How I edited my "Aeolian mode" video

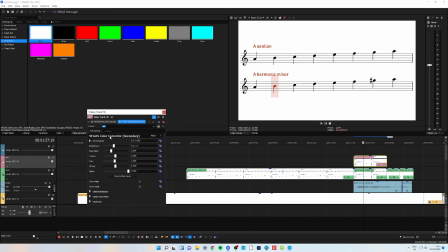So what I'm going to do is also on this channel, I'm going to add in a crop here.
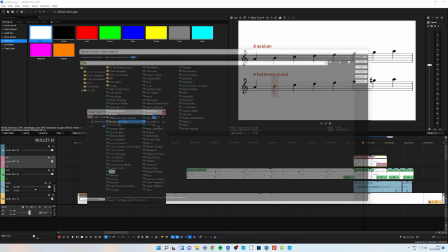Add that.
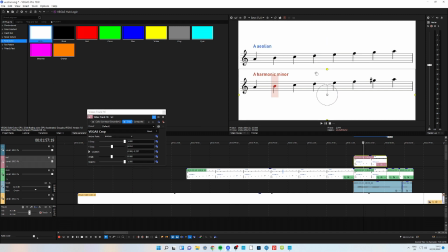And then I can drag, I need to drag it from here, that down, revealing the layer below, which is the same thing but not made red. And now it travels in red. It looks, and this is, you know, as I said, that's something I can't do in MuseScore.
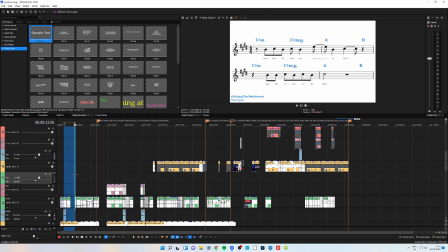Okay, so I've been doing visuals for quite a few hours now. As you can see, I've got probably the first 2/3 of the video done.
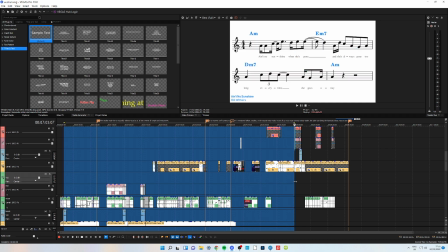It's very satisfying looking back at it like this, actually. I'm now to this point here. I now need to do the sheet music for Sultans of Swing.
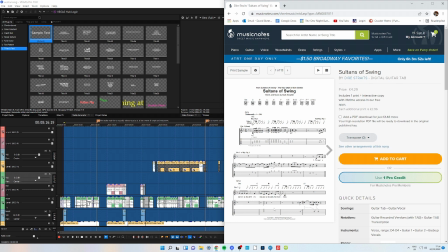And something I do quite a lot, if I can, is I copy existing sheet music because it just saves time. And it's a good way of sort of having a second opinion on how to transcribe it, if you know what I mean, rather than going with just my impulse on how to transcribe it.
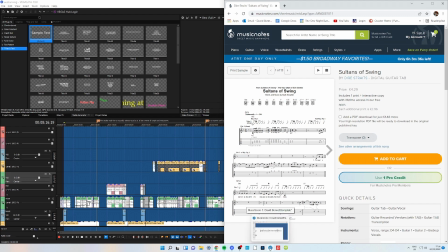I can see how someone else has transcribed it, and occasionally I will make changes from what they've done,
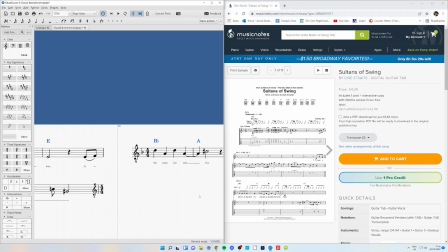because sometimes there's more than one way that you can transcribe something, and sometimes
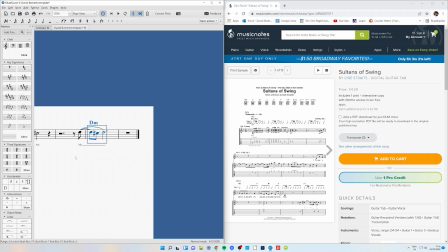they have made very subtle, well, I wouldn't say mistakes, but there's subtle inaccuracies in there. But anyway, I'm going to have a go at transcribing this now.
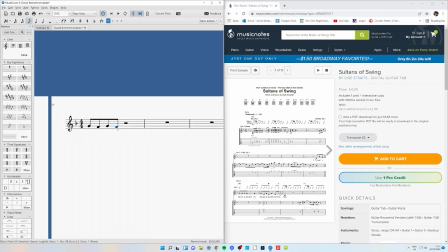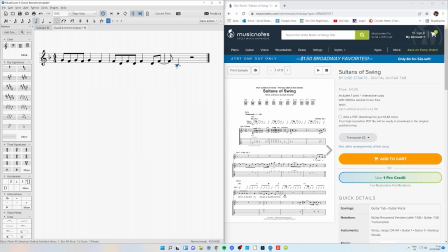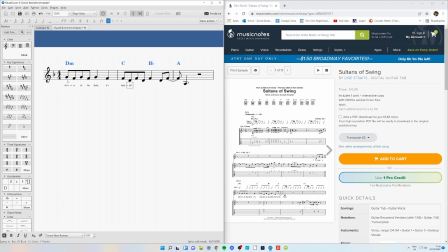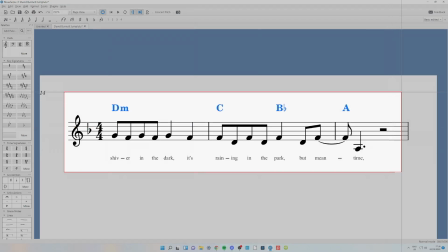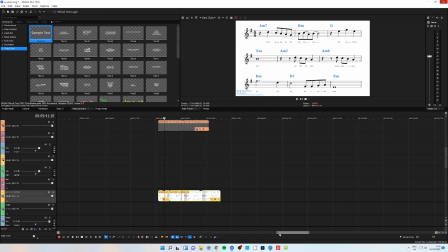Okay, so that's the next day, and I'm just doing the last bits of visual.
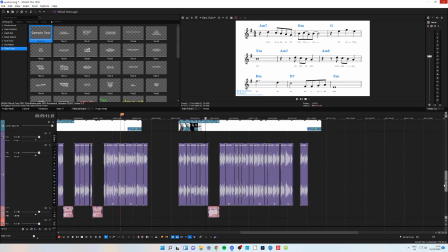I've really not got that far left to go. I think it's this much timeline left to do.
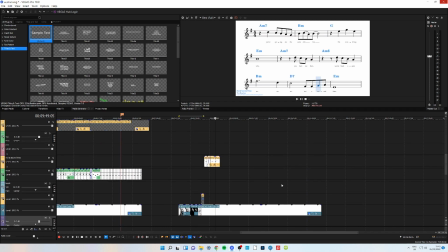As you can see, I've already cracked into it a little bit here. But I just thought I'd show you what I'm doing at this precise moment, because it's just a little sort of problem-solving thing.
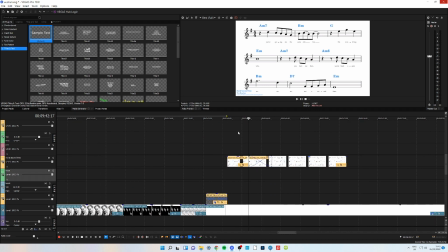I've created the sheet music for this Beatles song here, but because I've done 3 lines of music and I've not formatted them very tight to each other, they're actually sort of taking a bit too much space and they're getting in the way of this title, even though I've made this title small already.
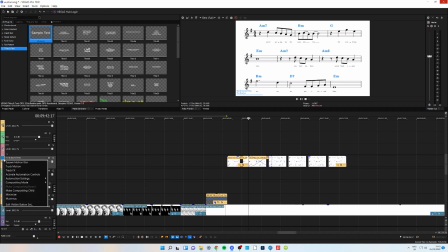So what I can do is I've put them in their own channel here, and if I go on this feature here,
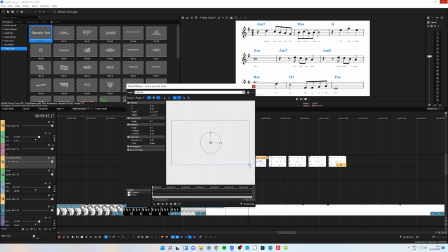I can just change the size of the entire channel.
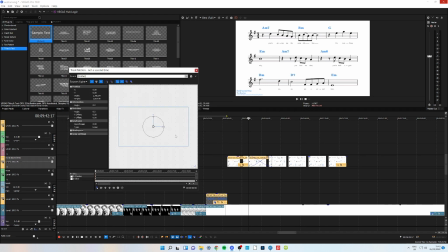Anything in that channel will now get adjusted in size, and that will just help me create a bit more space. Yeah, I don't want it to be too small, obviously.
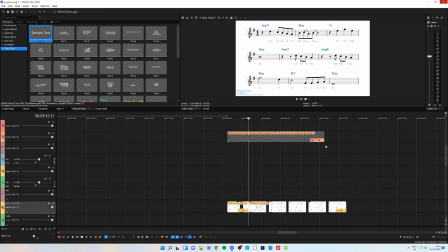Let's do it that, because I do want this title to be a bit bigger, because it's a bit ridiculously small right now.
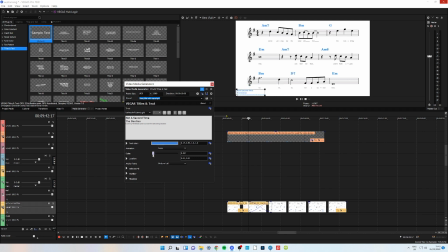Oops. Let's go to 5. Yeah, that looks alright.
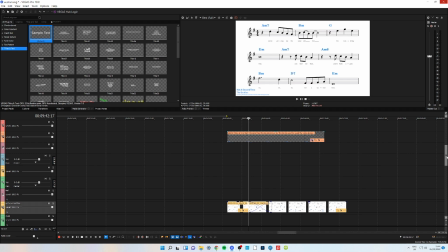Cool. And one thing I need to do for this as well is,
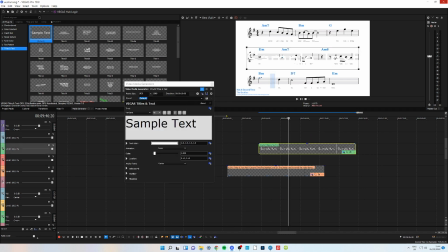at one point here I start talking about the Roman numerals of the chords, the chord functions. So I'm going to write them in now. I'm trying to think how many I want. I'm only going to do the bottom line, because that's basically all we're talking about.
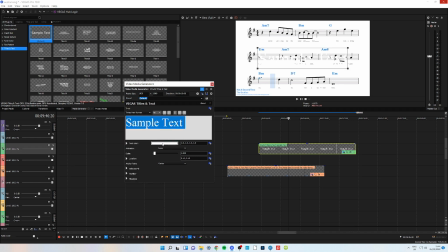And I always do these in Times New Roman, because I think, well, Roman numerals look best in Times New Roman. So yeah, let's have a go at that.